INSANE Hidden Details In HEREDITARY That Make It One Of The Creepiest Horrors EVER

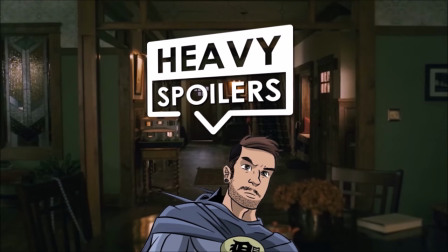4s
Welcome to The Heavy Spoilers Show, I'm your host Definition and in this episode we're breaking down hereditary.
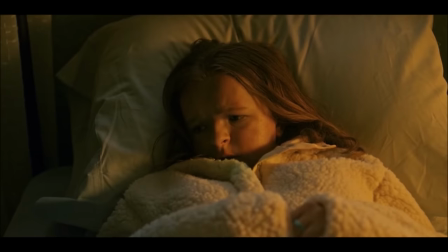10s
It's a film that I've never actually covered before on the channel, but it's always been one that I've revisited due to all of the things laced throughout it.
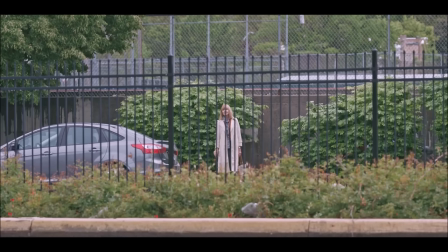17s
There's an overall sense of dread and eeriness to the entire work and the movie is laced with hidden details that really add to its creepiness.
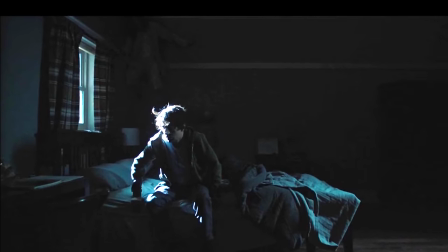25s
Throughout this video we're going to be going through some of the scariest things in the film that you may have completely missed whilst watching it.
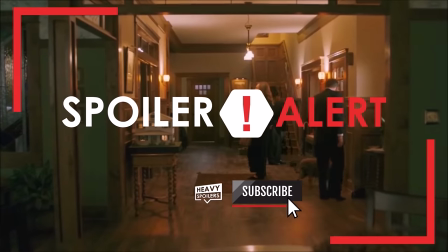32s
There will be heavy spoilers here so if you haven't had a chance to see the movie yet and don't want anything ruined then I highly recommend that you turn off now.
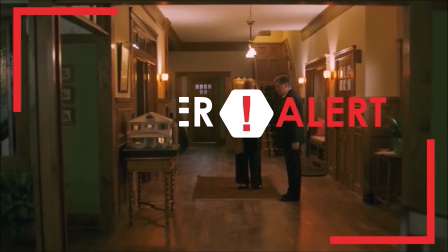39s
Make sure you subscribe to this channel for videos like this every day and if you enjoy it then please drop a thumbs up.
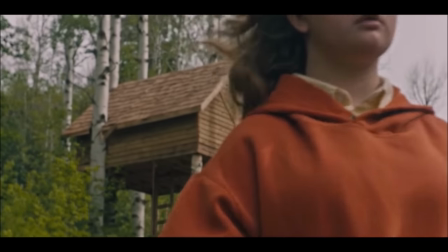44s
With that out of the way thank you for clucking this. Now let's get into our breakdown of hereditary.
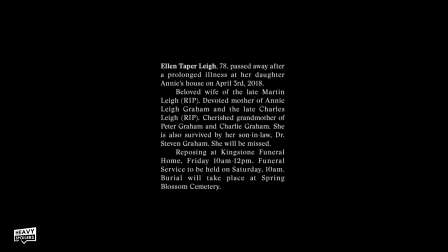54s
Okay so the film opens with an obituary for Ellen Lee. There are several details within this that hint at certain aspects of the movie and on repeat viewings it fills in more and more of the gaps about the character.
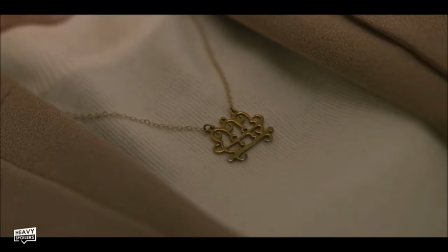65s
Not only was Lee the grandmother and mother to the family that the film focuses on, we also learned throughout the movie that she was the queen of the cult of Payman.
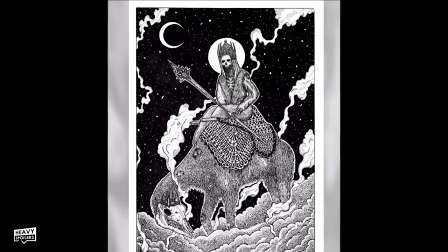73s
Payman is one of the eight kings of hell and when researching the figure I learned that his powers included the ability to create visions,
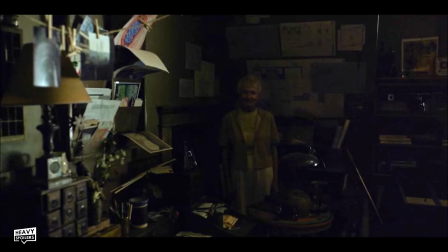80s
acquire servants, make spirits appear, reanimate the dead and grand flight,
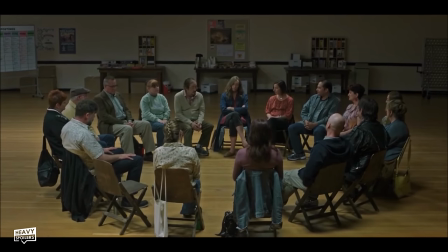85s
which are all things that we see happen in the film. Before the events of the movie, we discover that Lee had attempted to offer up a son Charles as a vessel for the demon.
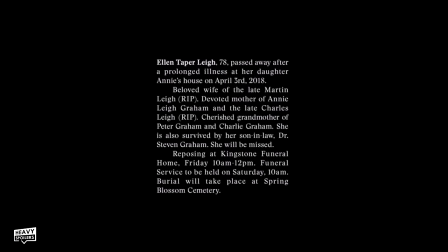94s
We learn Charles' name in the opening obituary, and it becomes important later as it plays into what's really going on with one of the central characters.
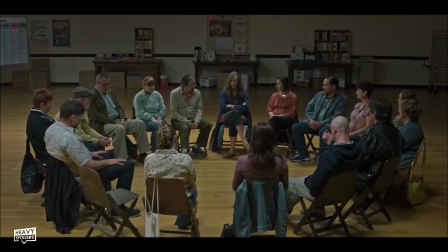101s
Charles committed suicide, accusing Lee of trying to put people in him, and though this was diagnosed as schizophrenia,
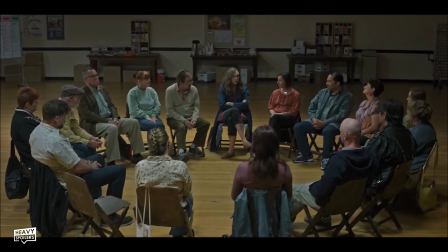108s
we know from the events in the movie that this wasn't the case.
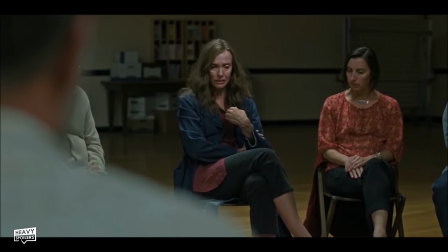111s
Because of his death, Lee was unable to give payment a vessel, however that didn't stop her from trying and she waited until her daughter Annie had a son named Peter.
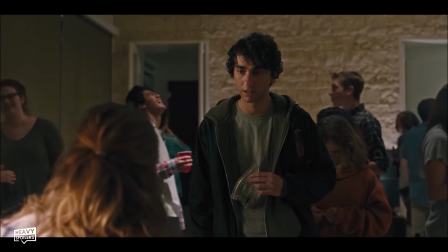120s
At the time they weren't really on speaking terms and thus she was unable to use him in a ritual to summon the spirit.
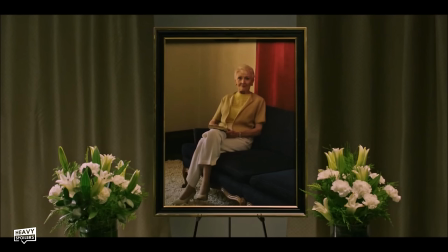126s
Years later, Annie and Lee repaired their relationship and Annie had a daughter named Charlie.
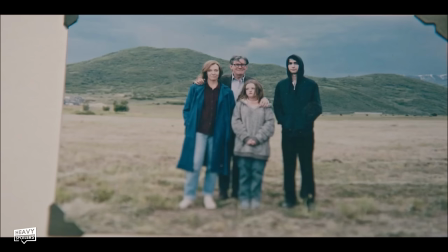131s
Charlie was of course named after Charles and from what we know the cult then set their eyes on her.
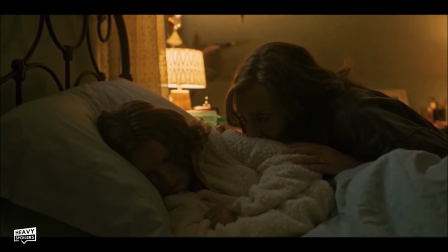137s
The slip service paid to Lee telling Annie that she wanted a boy and this is exemplified in
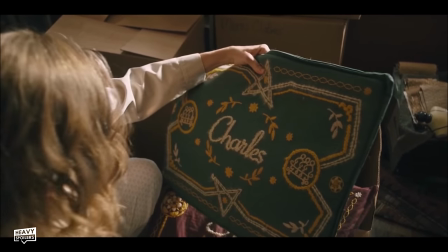141s
one of the customised mats that Lee made for the child which has her name as Charles instead of Charlie.
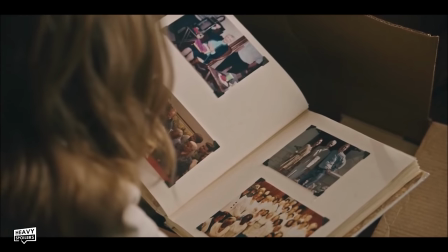146s
The cult successfully managed to put the spirit of Payman into the girl,
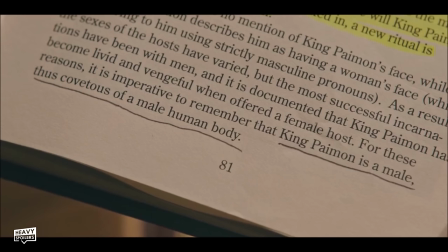150s
however Payman desired a male body and thus he did not bestow upon them the riches that they seeked.
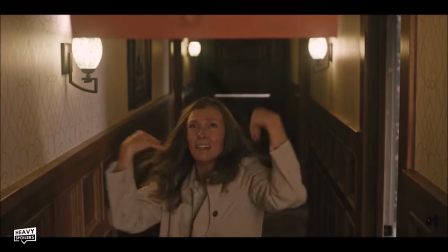156s
Though we see the events unfold from the perspective of the family,
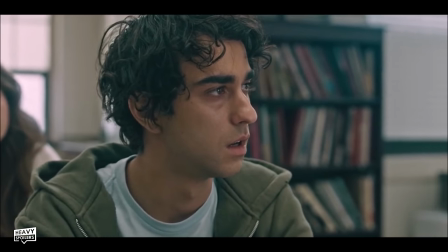159s
the film centres around the cult transferring the spirit of Payman from Charlie into Peter, all whilst carrying out the rituals that enable this possession to occur.
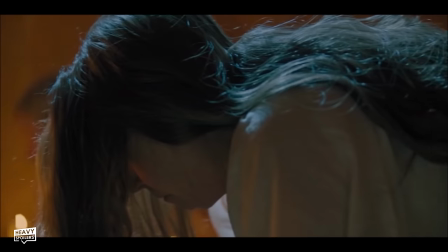167s
Now from the off, there's a ton of foreshadowing, returning characters and just things in general that don't pay off until the end.
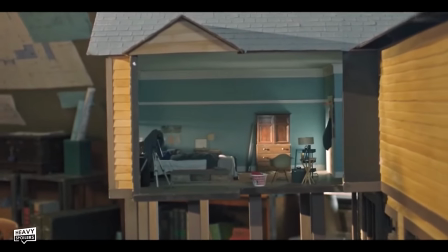175s
Annie makes miniatures and we initially start off with a slow pan across one which then becomes the real world.
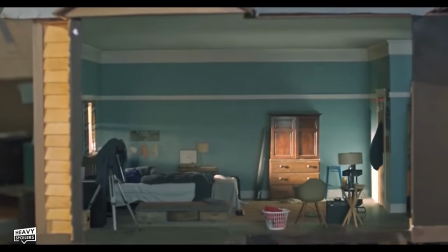181s
There are a ton of theories that exist around the symbolism of this,
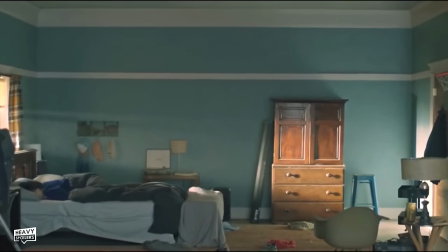185s
but personally I believe this almost dollhouse like aesthetic shows that the characters don't really have any agency or control over the events that play out.
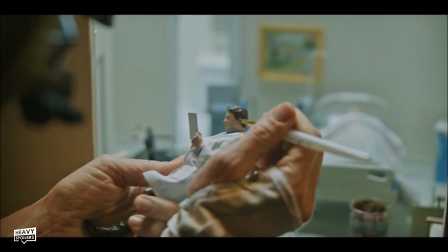193s
They are like dolls,
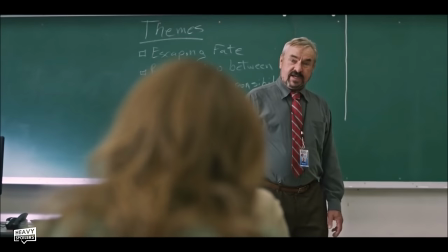195s
unable to move and divert from what's happening and this is given weight by the story of Hercules which pops up in one of the many classroom scenes.
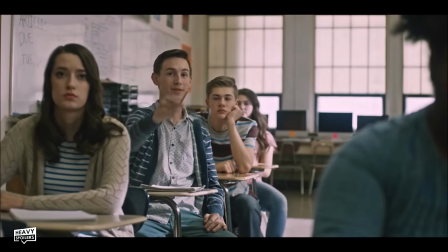203s
We learn that the character was a pawn in a hopeless machine and that he didn't really have any control over his fate.
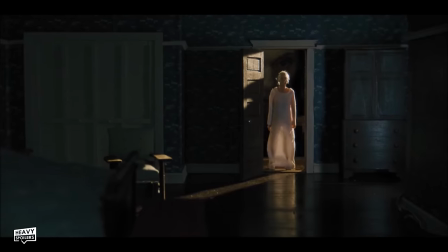208s
Dolls appear throughout the film and they too have a lot of meaning to them.
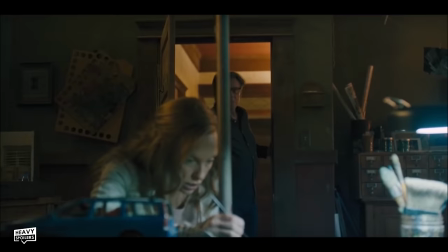212s
The miniatures depict key moments in Annie's life and he uses them as a sort of therapy to understand the situation.
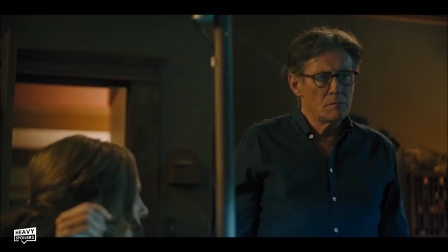219s
However, they could show that the cult were controlling it all.
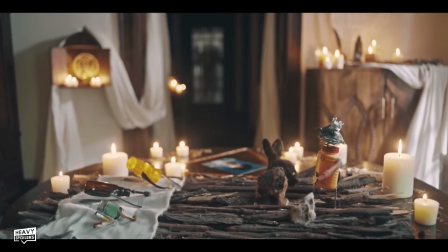222s
Charlie too makes her own dolls and later in the film in Joan's apartment we do see that she has them too.
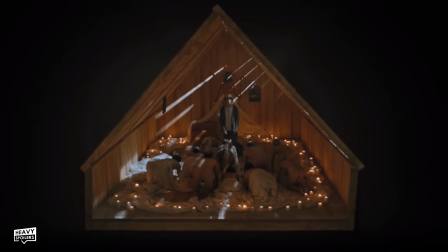229s
This layout of the candles and dolls does slightly resemble the ending shot for the film and it perhaps suggests that everything is being controlled by the cult from the shadows.
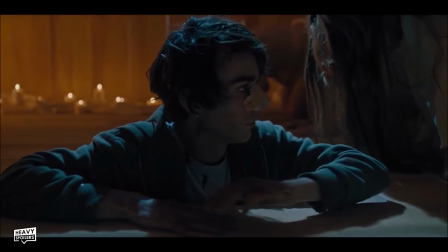237s
We first meet Charlie sleeping in a tree house even though it's freezing and this is where Payman would later return in the movie in order to complete his rebirth.
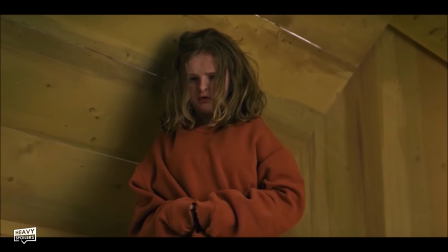246s
It's a great way to recontextualize our introduction to the character in both the opening and ending and it adds a lot of subtext to the events that are going on.
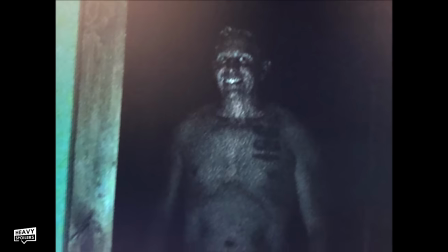254s
At the funeral we see a creepy man smiling and he later returns in the film standing in a doorway.
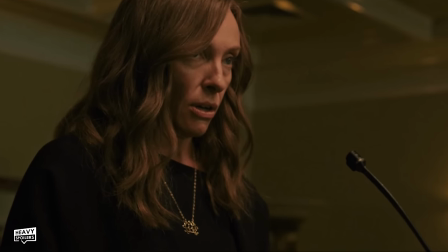259s
We also see a strange symbol that is worn by Annie and her mother and this brings a lot of implications with it.
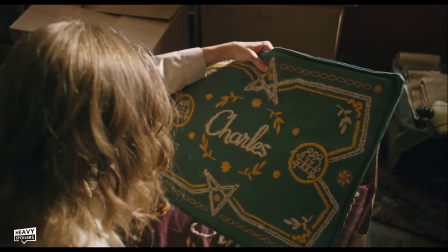265s
The symbol appears throughout the movie at several key points and it belongs to Payman.
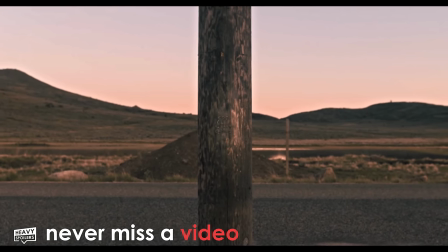270s
One of the most important instances in which it appears is on the post which Charlie gets decapitated on.
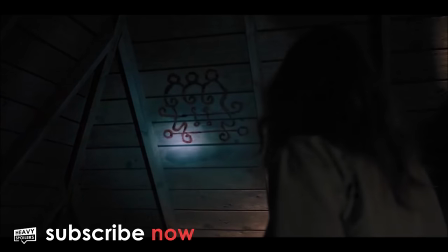275s
It's painted in blood in the attic of the property,
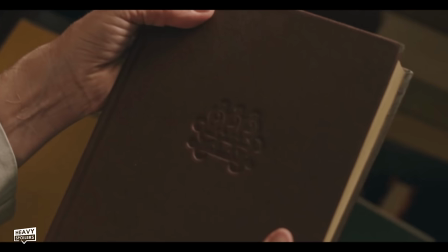278s
it appears in one of the cult members Holmes against the wall on the cover of one of Lee's books and it actually ties back to Payman himself.
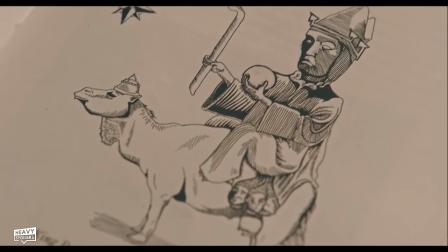285s
In one of the depictions of the character that we see in the literature on him we can see that there are three heads hanging from his camel.
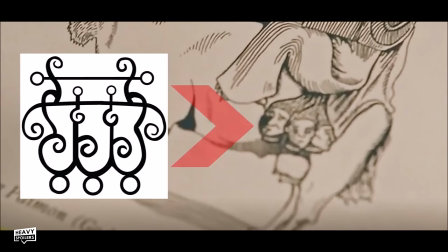291s
These three heads would later be toned down and repurposed to make the symbol and the three heads of course represent the three beheadings that we see throughout the film.
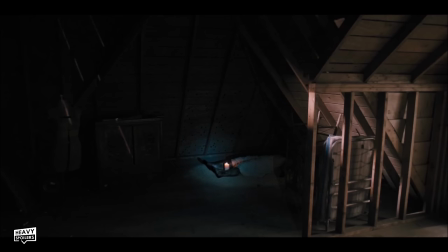300s
These are required to summon Payman and they happen with Lee's corpse, Charlie and Annie at the end of the movie.
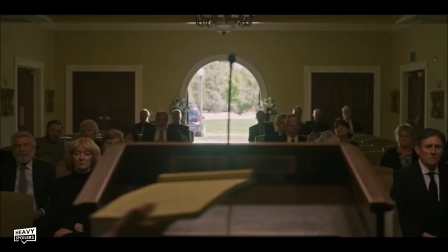305s
Now what the funeral does is that it tells us that the cult have always had their eyes on the family and there's a really creepy moment that you might have missed when first watching the film.
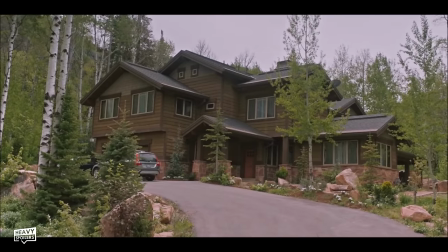314s
Before the family return home from the funeral we can hear footsteps moving about the house.
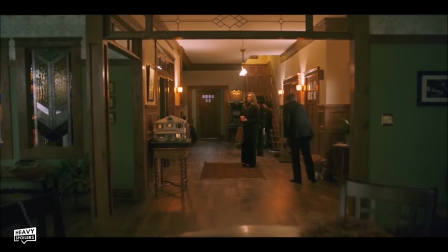319s
I'll play the clip of this twice now with the volume increased but listen closely for the sound of people walking around the house before the family enter.
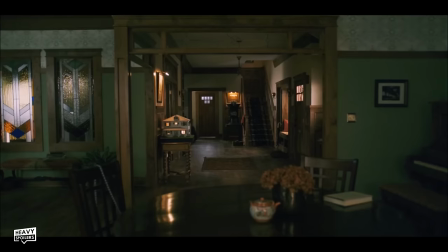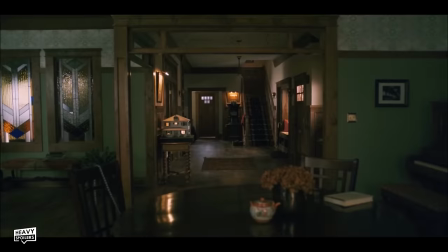340s
Did you hear that? Well we do learn later in the movie that there had been cult members which had drawn a triangle in the house and transported Lee's body to the attic so it is likely that at least one of these instances happened here.
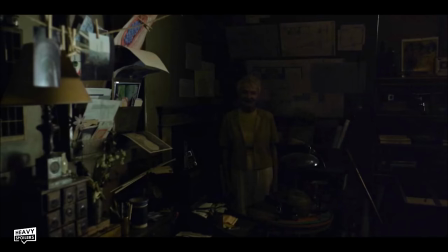352s
Annie seems relieved by the passing of her mother but she's haunted by an apparition of her in the darkness and from here she attends a grief meeting.
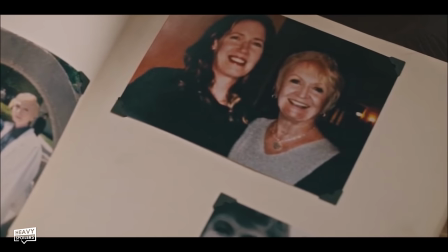360s
It's here that she meets Joan who we learn was second in command to Lee and throughout the film we discover that she's now the cult leader.
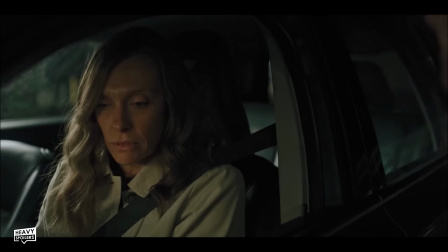366s
There are several clues that something is off with her throughout the movie and at the meeting when the leader asks if anyone would like to speak,
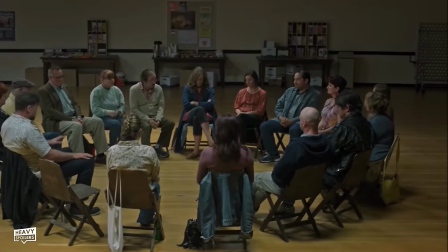373s
Joan immediately looks to Annie, perhaps subliminally forcing her to talk. Joan slowly sparks up a friendship with Annie and they bond over their grief.
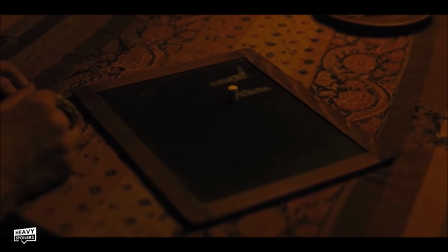382s
Joan tells Annie that she lost her son and grandson and they perform a seance in which she proves the latter's existence through the use of his favourite chalkboard.
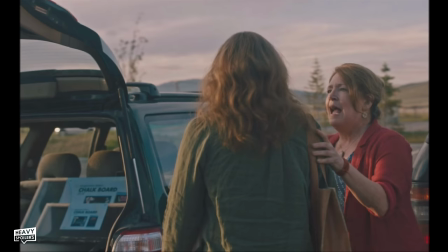389s
However there's actually a clue that this is a lie and when Annie bumps into her at a car park we can see
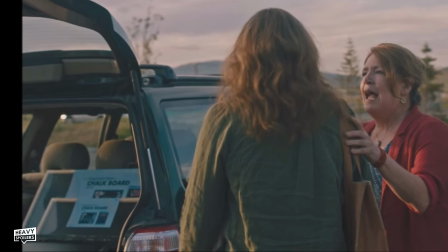395s
in the back of Joan's car that she's purchased a chalkboard set which indicates that this was all a ruse.
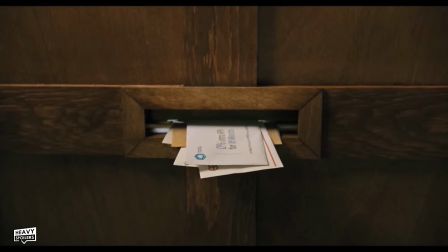400s
We also see at one point that there are letters and flyers piling through the letterbox of the home and then a one for a seance is produced over the top of them.
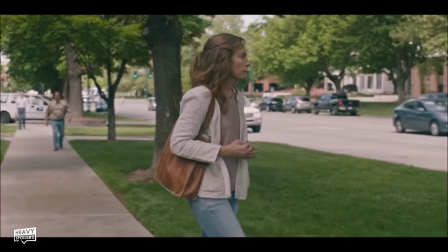409s
This was to call Annie to attend it but after she didn't show up, Joan had to intervene.
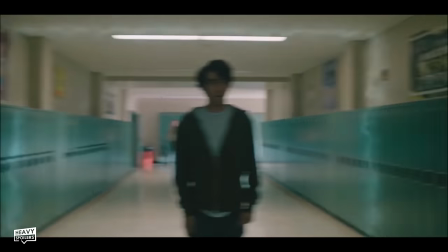414s
Payman's light draws characters to certain things and throughout the film it appears at numerous times to lead them down a certain avenue.
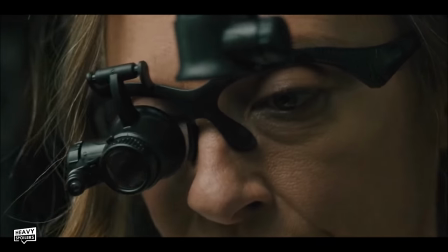420s
This is never more evident than when Annie is in her workshop.
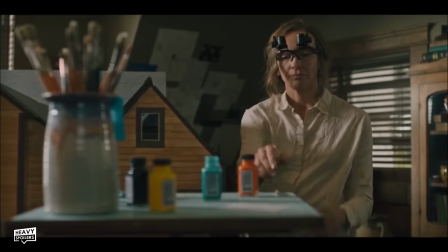423s
At the right hand side of the screen we see the light appear and then Annie seemingly knocks a paint pot over which draws attention to Joan's number.
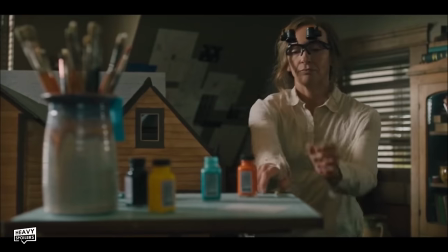431s
However if you slow the scene down and look very very closely,
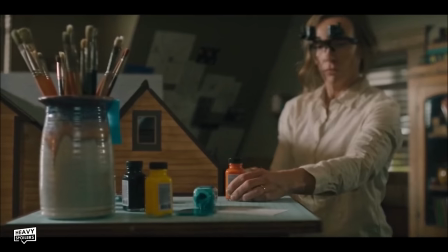435s
you will see that the paint pot actually falls over on its own and that Annie never actually touched it.
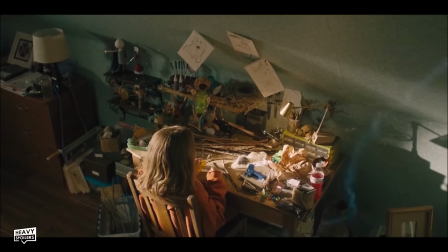441s
This was the work of Payman. The light also appears in Charlie's room and leads her outside.
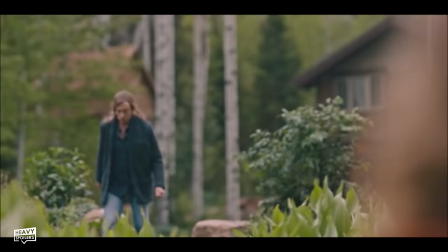447s
We see footprints in the dirt and also a woman burning a fire. She's stopped by Annie but it does show that the light guides people to certain places.
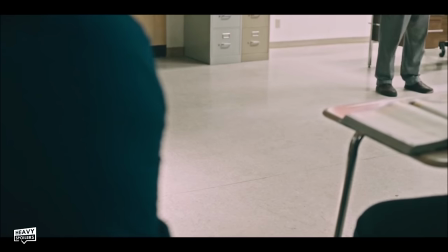455s
Payman's light can be seen in the classroom before Peter sees a reflection of himself smiling and it too can be seen coming through the rafters when he starts to choke.
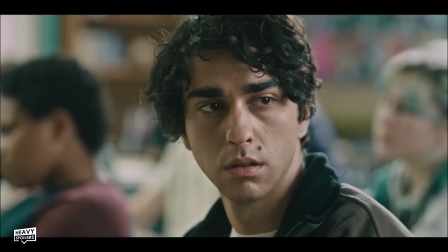463s
I'll talk about this smiling later and what it could symbolise but for now we'll just focus on the light.
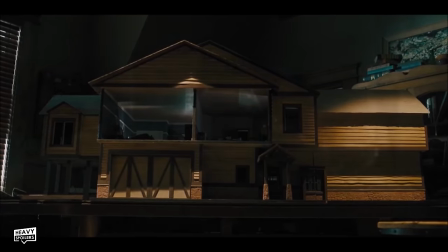468s
There is later a fade in from a scene to the miniature which shows Charlie's death and at
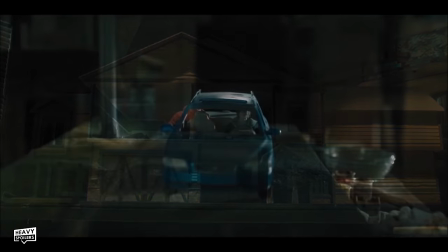473s
points a bowl does look like the light suggesting that Paimon was complicit in the beheading.
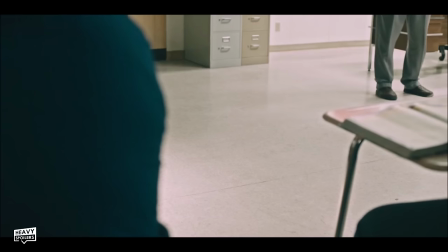478s
Those are the more subtle ones but it is littered throughout the film.
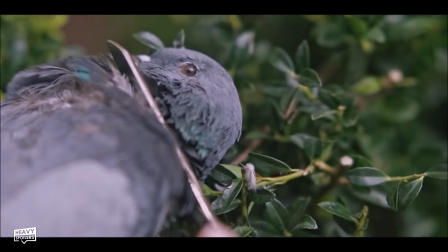481s
Speaking of beheadings, Charlie cuts off the head of a bird at one point and we later see a drawing of it in which the beak looks similar to scissors.
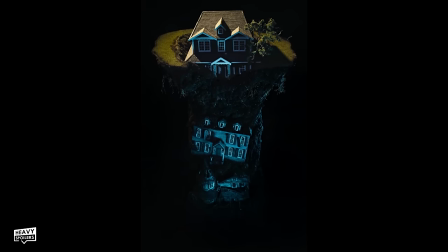489s
We also see a model of houses stacked on top of each other which suggests the idea of homes and families built on
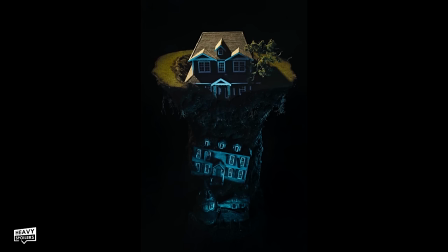495s
those that came before and how Lee's goal was always to connect herself to the demon in order to obtain the power that it would grant.